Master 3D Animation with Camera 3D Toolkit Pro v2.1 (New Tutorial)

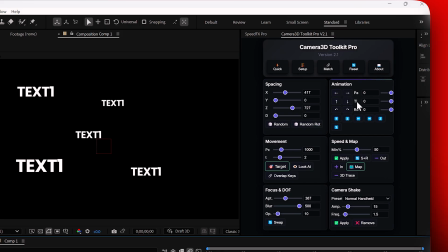[4:09]
Animation. Smoother, more cinematic. The animation tab has received major upgrades.
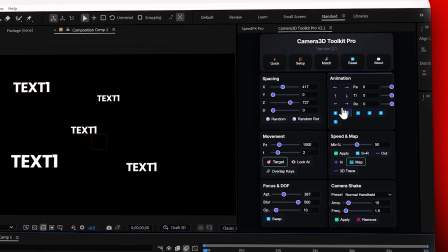[4:15]
The default rotation angle has increased from 30 degrees to 45 degrees for more dramatic cinematic moves. You can adjust up to 360 degrees for full creative control.
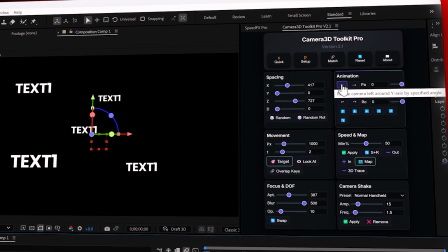[4:29]
To animate, select the control null, not the camera. Click the directional buttons.
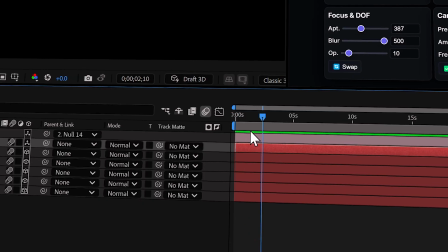[4:35]
For example, a left arrow instantly generates a smooth pan left animation with pre-smooth keyframes at 80% influence.
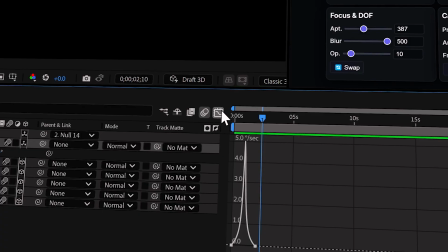[4:44]
No need to tweak curves manually.
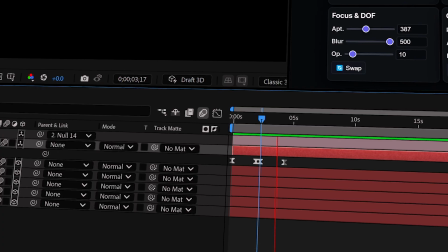[4:46]
Types of movements available: pan, rotate on vertical axis, tilt, rotate on horizontal axis, roll, spin the camera.
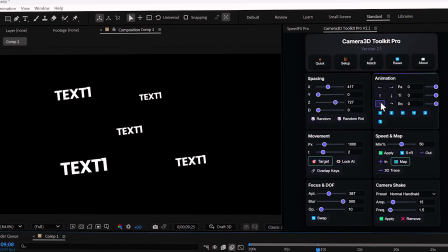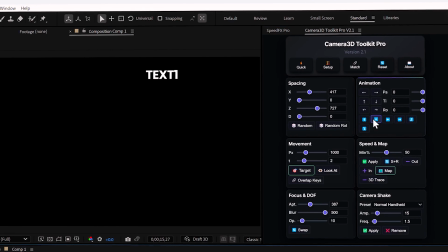[5:03]
traveling, linear movement in space. Each arrow equals one direction.
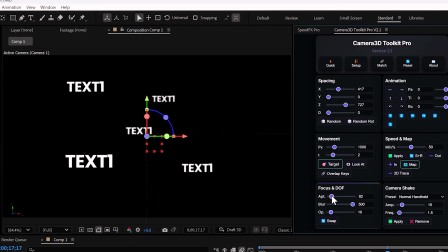[5:13]
Focus, refined depth of field. The focus system has been completely recalibrated. Previously, the slider was overly sensitive. Tiny adjustments produced extreme blur.
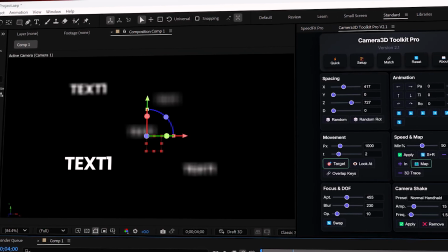[5:26]
In V2.1, control is gradual and natural.
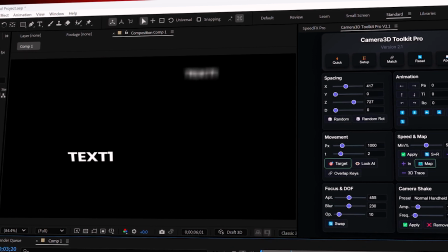[5:31]
As you move the slider, layers blur progressively with distance.
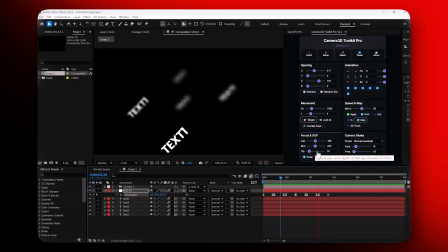[5:35]
Background elements blur more strongly than foreground ones, giving you a cinematic depth of field effect.
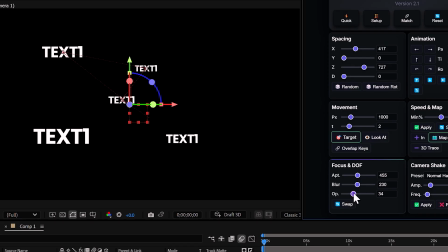[5:45]
The opacity function automatically adjusts transparency based on distance from the camera.
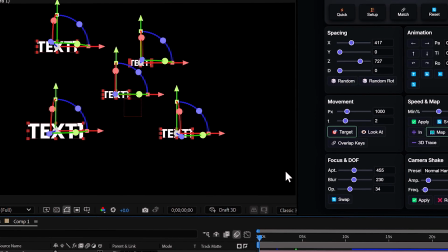[5:52]
Closer layers stay visible. Farther layers fade away.
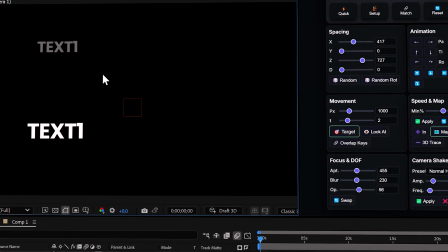[5:55]
This is also called a depth fade, a simple but powerful way to add depth and guide the viewer's eye.
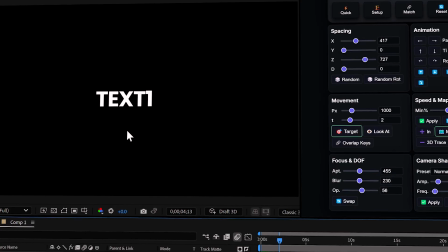[6:03]
Strong values equals atmospheric fog, mystery effect. Lower values equals subtle depth with clarity. The reverse button flips the logic.
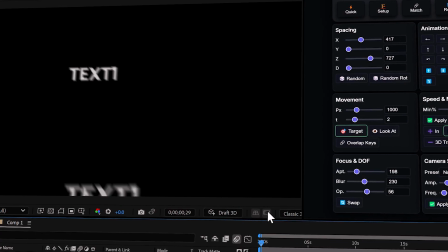[6:14]
Foreground fades out, background stays visible. The target function has been completely reworked.
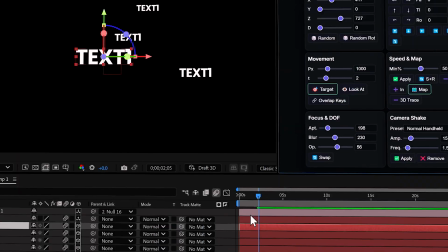[6:21]
Select a layer, click target. The camera focuses on it and the playhead advances by 5 frames.
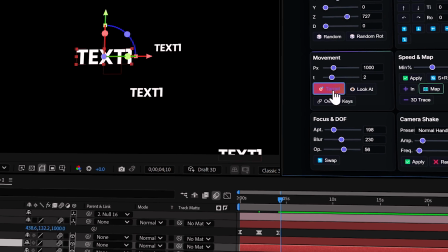[6:27]
Select another layer, click target again, new keyframe plus another 5 frame advance.
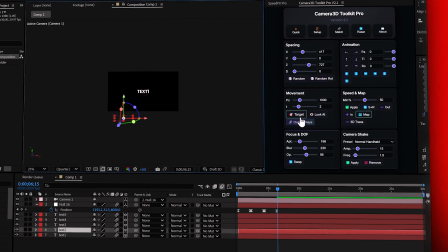[6:33]
In just a few clicks,
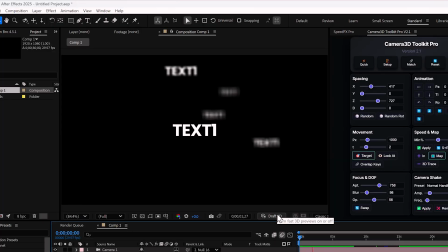[6:35]
you can build a fluid sequence where the camera moves from one element to another without manually moving the playhead.
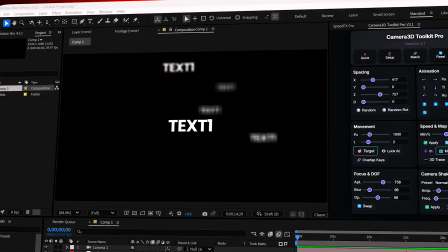[6:43]
Before, this process could take minutes. Now it happens almost in real time.
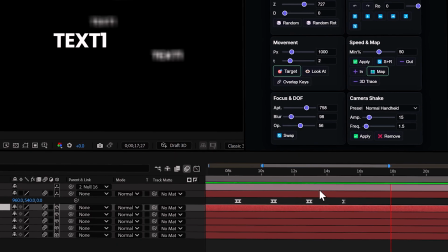[6:48]
A common issue in 3D animation is unwanted pauses between keyframes, making motion look choppy.
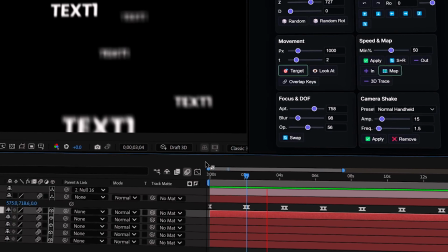[6:55]
In version 2.1, overlap keyframes has been massively improved.
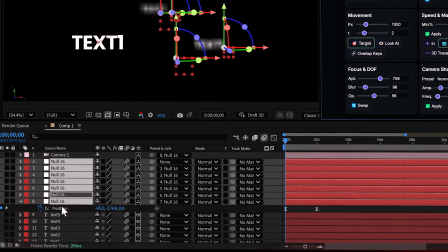[7:00]
Select your control null, click overlap. The plugin automatically parents nulls and shifts keyframes subtly to create overlapping motion.
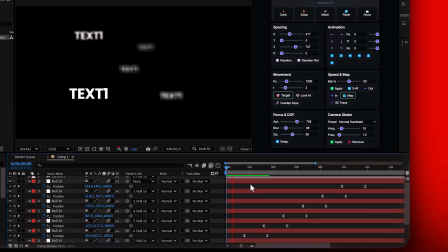[7:08]
Result: the camera never fully stops, delivering constant cinematic movement.
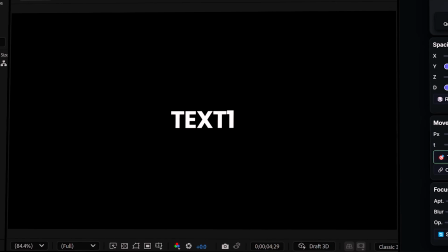[7:14]
It's like having multiple virtual cameras sharing the work. Note: once applied, opacity won't work properly since the plugin no longer knows which null to reference.
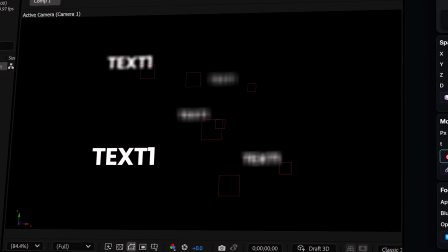[7:24]
So, always use overlap at the end of your workflow.
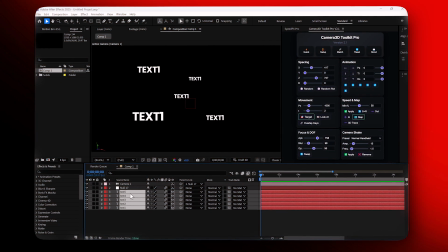[7:29]
The speed function is your alternative for more complex scenarios,
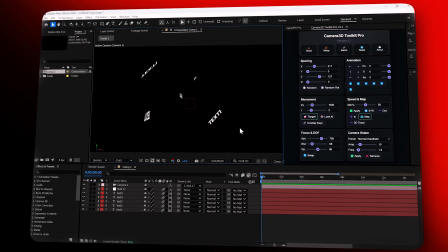[7:34]
especially when layers have random rotations or unusual orientations.
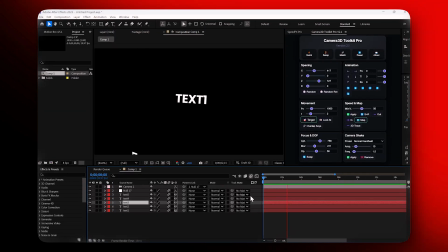[7:39]
For example, apply random mode for varied rotations. Create a quick sequence with target.
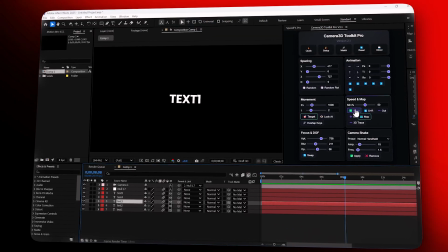[7:45]
In this setup, overlap might produce unpredictable results.
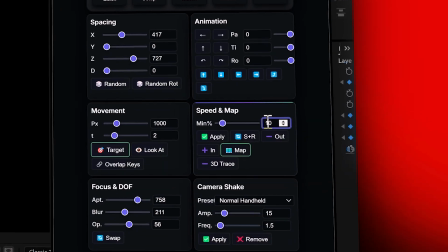[7:49]
Instead, select your null, set the slider to 10, the sweet spot, click apply speed.
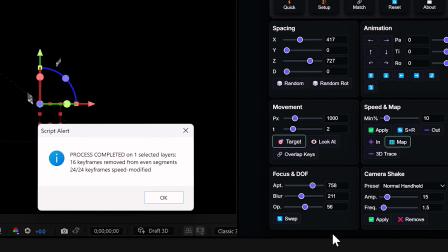[7:55]
The plugin automatically recalculates speed curves, removes duplicate keyframes,
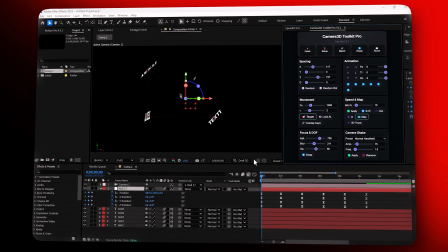[8:01]
and produces an ultra smooth animation, perfect for dynamic, irregular scenes.
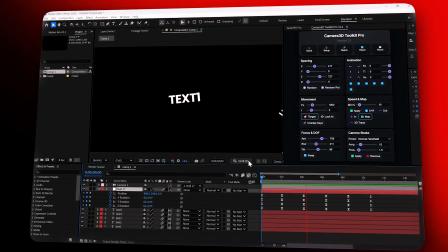[8:07]
If you already own the plugin, go to your purchase platform and download this update for free.
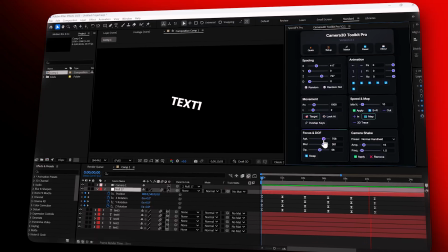[8:13]
If you're new to Camera 3D Toolkit Pro, this is the best time to grab it with the current 40% discount.